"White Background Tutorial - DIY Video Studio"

You know what I hate? White backdrops. What's that? There's one behind me, isn't there?
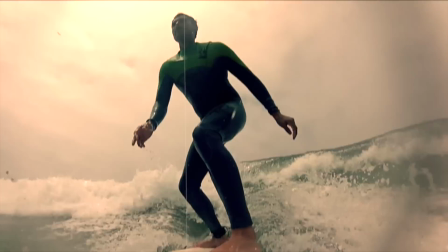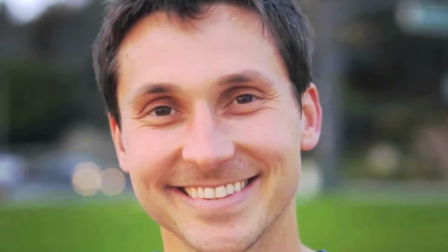Hey guys, James Wedmore here, showing you how to make better marketing videos for your business. And in today's video, as you can most likely guess, we're gonna show you how to light a white,
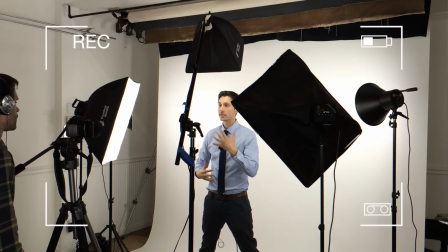28s
solid color backdrop for your video so you have a fancy looking Apple commercial. How cool is that? Now, one of the reasons why I love the white backdrops, I was kidding, I really do love them, is because the branding is very crisp, clear, and professional. That's reason number one. Reason number two, if you're doing anything with like text and images inside your video, it's very easy to do that on a white backdrop as opposed to if you were in a natural setting like your home office. And number three, no, there were only two reasons. However, I will say that it's gonna be a little trickier to light the white backdrop. It's gonna take a total of 5 lights and for most people, a little playing around with. It's a lot easier for us to film with the DSLR because we can adjust the exposure settings to get it just right. But today we're just gonna really talk about how to position the lights, how to set up the lights properly, and how to go do that. So how's that sound? Let's go ahead and walk in there right now. What do you say?
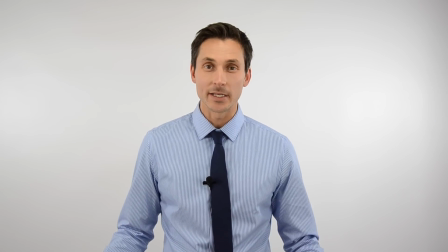83s
Okay, here we are on the set with the white background behind me. And there's a few steps I'm gonna take you through to set it up.
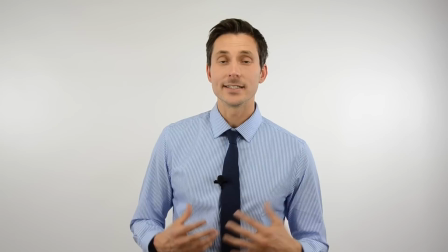90s
The first step is to get the white background. We'll have links below to the one that we recommend. It's an Amazon product, Cowboy Studio white backdrop.
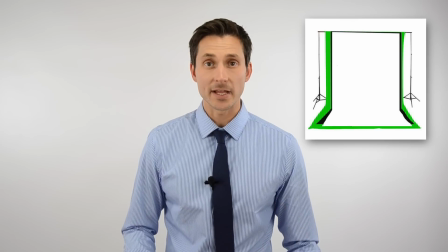99s
It comes with a stand and everything. It's nice, it's portable, and it's inexpensive. We're in a photography studio, so we're using ones that roll out.
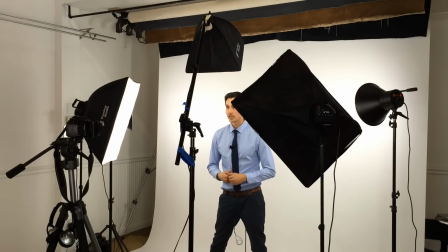106s
It's very nice, very fancy, but not everyone has that luxury. So the first step is to get the backdrop and to set it up.
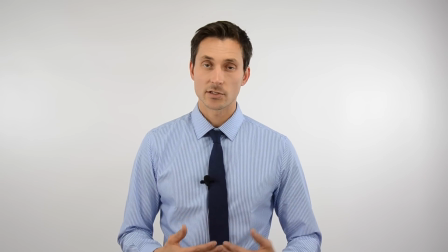110s
And you wanna position it about 3 feet from where you're standing. So there should be the backdrop, 3 feet, and then you, the subject.
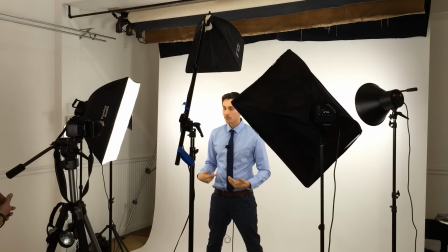118s
And then we want to position the camera. The camera is about another 3 to 4 feet from me.
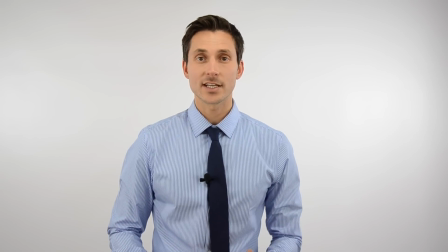124s
So, you know, we can reach out about 4 feet and almost touch that camera. So that's our positioning with the camera.
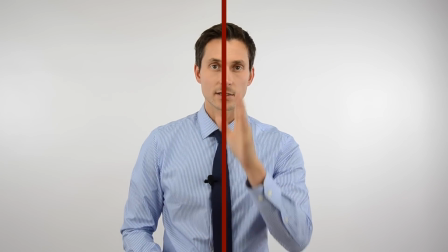130s
You can see the camera's eye level, and I'm probably most likely in the center, middle third, in that upper third horizontally.
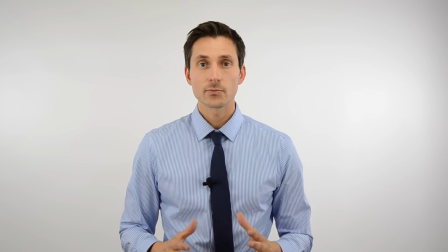137s
The next thing we want to do is start lighting our set. The first lighting step is to light the white backdrop. This is where people kind of go wrong, is they either don't light the white backdrop or they light it poorly.
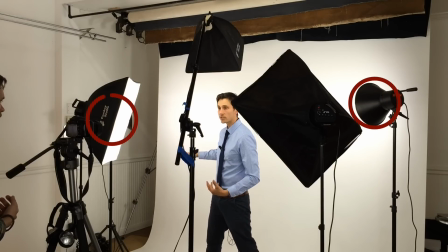151s
So we're taking 2 fluorescent lights and we're getting them as close to the backdrop as possible, aimed at about a 45 degree angle.
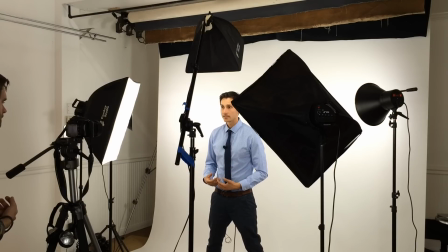157s
So you can actually see what happens if I don't have these lit.
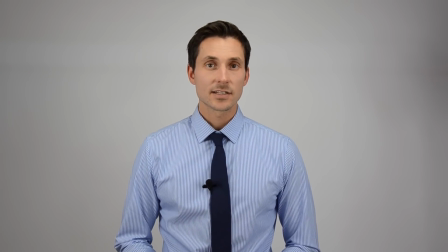164s
And there's a backdrop without any light on it. Doesn't have that fancy white overexposed look anymore, does it? Not too fun. So let's put those back on.
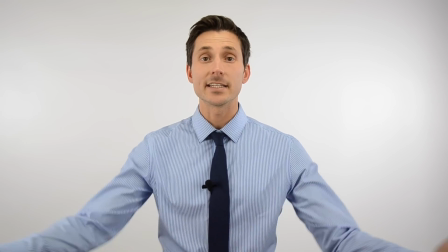177s
Okay, pretty simple and straightforward. The next thing we want to do is light you, the subject, or whoever's going to be on camera.
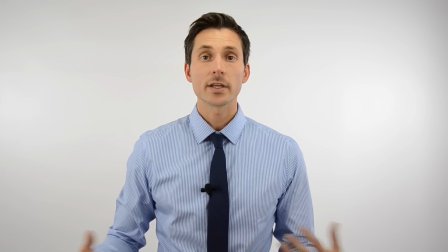183s
And we want to use a separate set of lights.
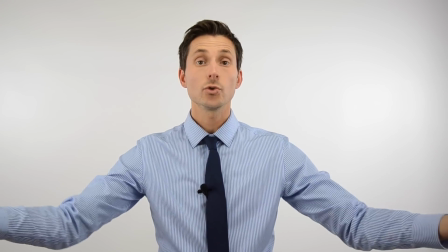185s
So just like we lit the backdrop at a 45 degree angle, we're going to take 2 additional lights and from either side light at a 45 degree angle.
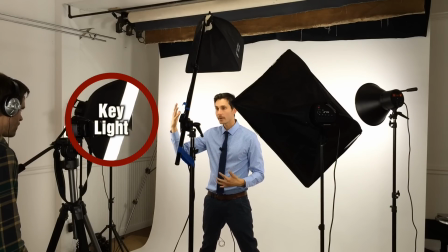193s
So the first one is going to be our key light, which is our primary light hitting us on a 45 degree angle. So we get this half of our face, right? It doesn't matter which side, as long as you choose one side. And then we take a fill light, which for me,
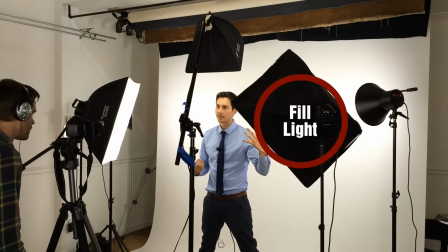206s
I like to pull it back a little bit or have it a little bit less bright and fill in all those shadows, okay?
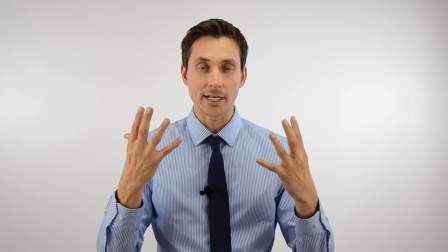213s
So that way, I got light coming from both directions.
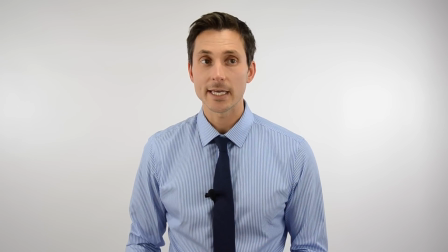216s
Now, because we're using the Cowboy Studio fluorescent lighting kit, it's a 3-piece kit, we have a third one, an overhead light that we've turned on as well.
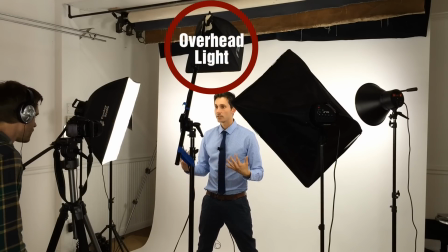224s
That gives a little highlight and depth to the top of my head, which is nice as well, so you can do that.
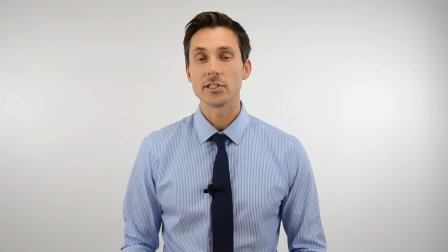230s
So that's it, that's as simple as it is. Now, the last thing you're gonna need to do is, depending on what type of camera you have, like a DSLR,
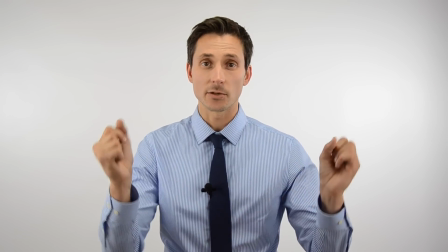236s
you're gonna wanna play around with your exposure settings until you get the white just popping and crystal clear,
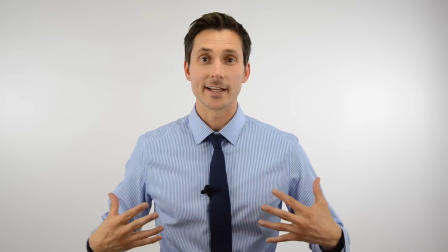242s
and then you are you know, in focus and colored properly so that it looks good, kind of like this.